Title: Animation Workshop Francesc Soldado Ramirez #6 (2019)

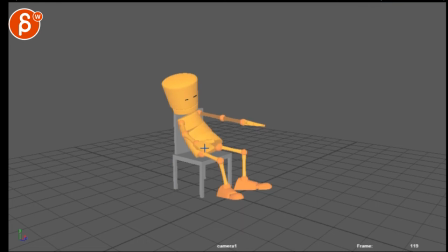I do like interacting with the prop and moving that stuff around. and you can even imagine if it sits this far back you can almost have a moment of the chair getting off the ground and then the legs are off the ground and depends how far you want to push this but as
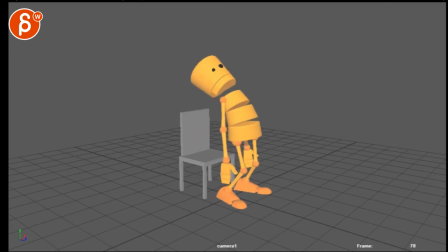of now i'm a bit concerned about the silhouette it feels slightly off balance because of that head being so far back i do like the timing of that you can then probably have a bit of a little bit of bounce up and down on that route not much just a little bit and
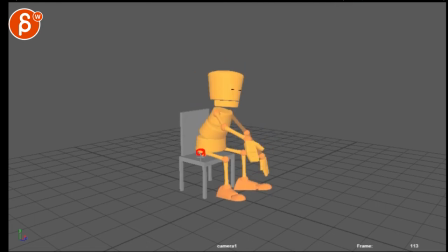if for complexity you can imagine that also lands on one of these sides first a bit of offset in the hips it's kind of a pom-pom like a one two it's just for the root to me there you could also argue that if that root is here and it droops it's a
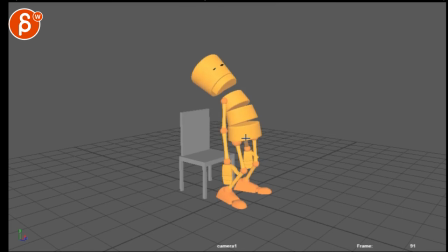bit straight you can also just have a path of a bit like this as it leans backwards so it's not so iK straight a bit of an arc boom into that
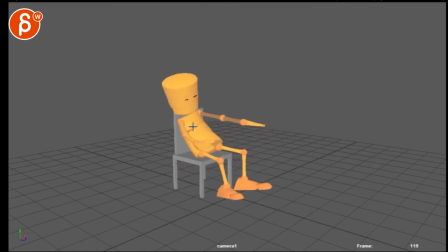i like this i got that compression there the head as well i think that's cool but again you need more time to
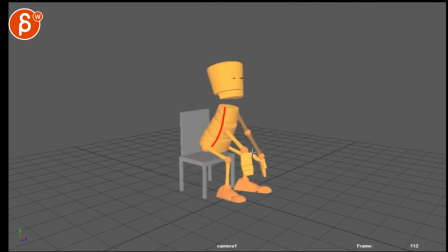swing that arm back and forward and then on on the screen right arm it's a bit funky you have if it's if the characters you know if you start like this to me it seems tired or just really what have i done type of thing and if it's just kind of plopping down
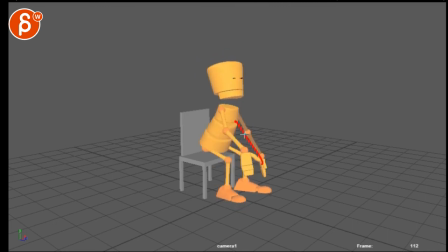and to me this is too much of a counter it doesn't feel like the hands are just so the arms are just hanging and a bit dragging and then boom on impact swinging back right now it feels like it's a very deliberate move up and then pose wise it feels a bit too
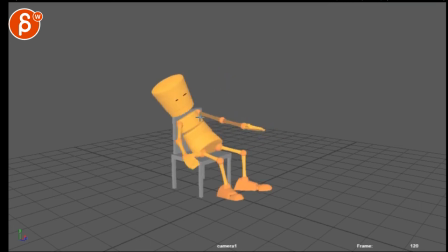straight like you're holding that straight for quite some time which again feels very deliberate and doesn't feel quite like a loose arm swinging especially the screen right one i
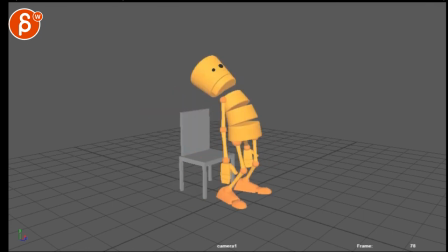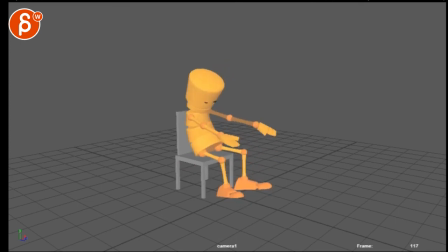do like the feet though that you have A bit more offset there. It does feel... There's a little bit of rotation in Y, which is cool. And up this way. But I would probably... Again, X, whatever your rotation is. I can see it here. You can probably rotate sideways, pivoting off one of the sides of the shoe.
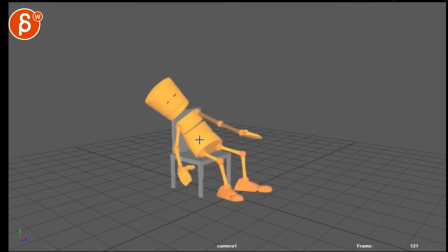For a bit more complex stuff here. Since he's leaning this way, I don't know. There's something about... You have that, again, shoe pivot off this side. And then, boom, flatten on the way down.
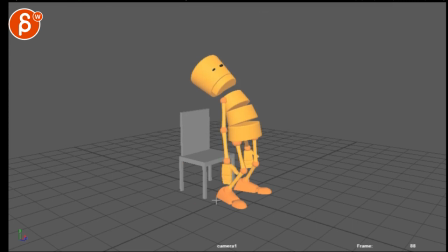yeah i mean the main thing when i watch this this seems slightly off balance this is a bit of a bummer silhouette wise and we need a longer
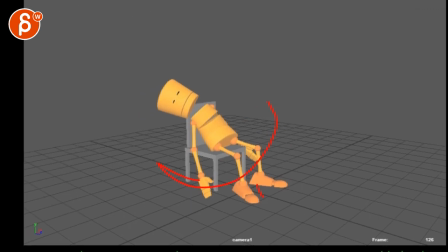ending to finish that swing uh that is me dragging this around what am i doing here and that arm felt a bit too held here
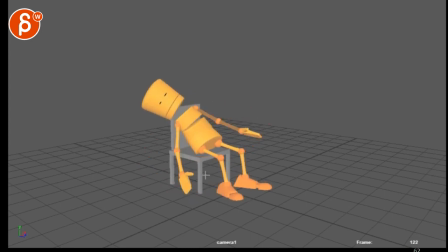versus a swing these are the immediate impressions that i had and everything else i've
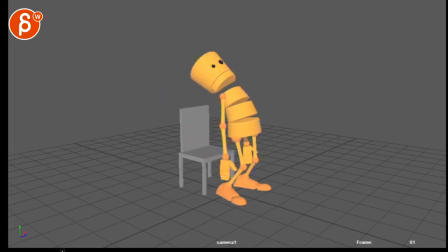been talking about for 10 minutes it's me rambling but i just want to give you my thoughts uh you know the thought process of looking at this and also answer your question in your mail i hope that was
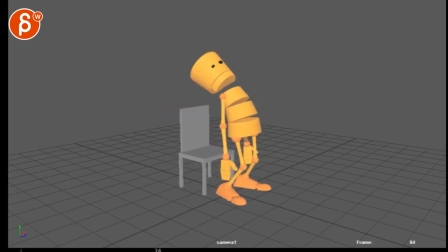a good answer or helpful answer at least and if not let's go back and forth through email but as always i wanted to answer this in the critique in case someone is watching this and is also curious about the answer and that is it all right thank you all right there's an email you can sign up you can start whenever you want you can submit whenever you want you get 16 submissions either way a like and subscribe would be awesome all right thank you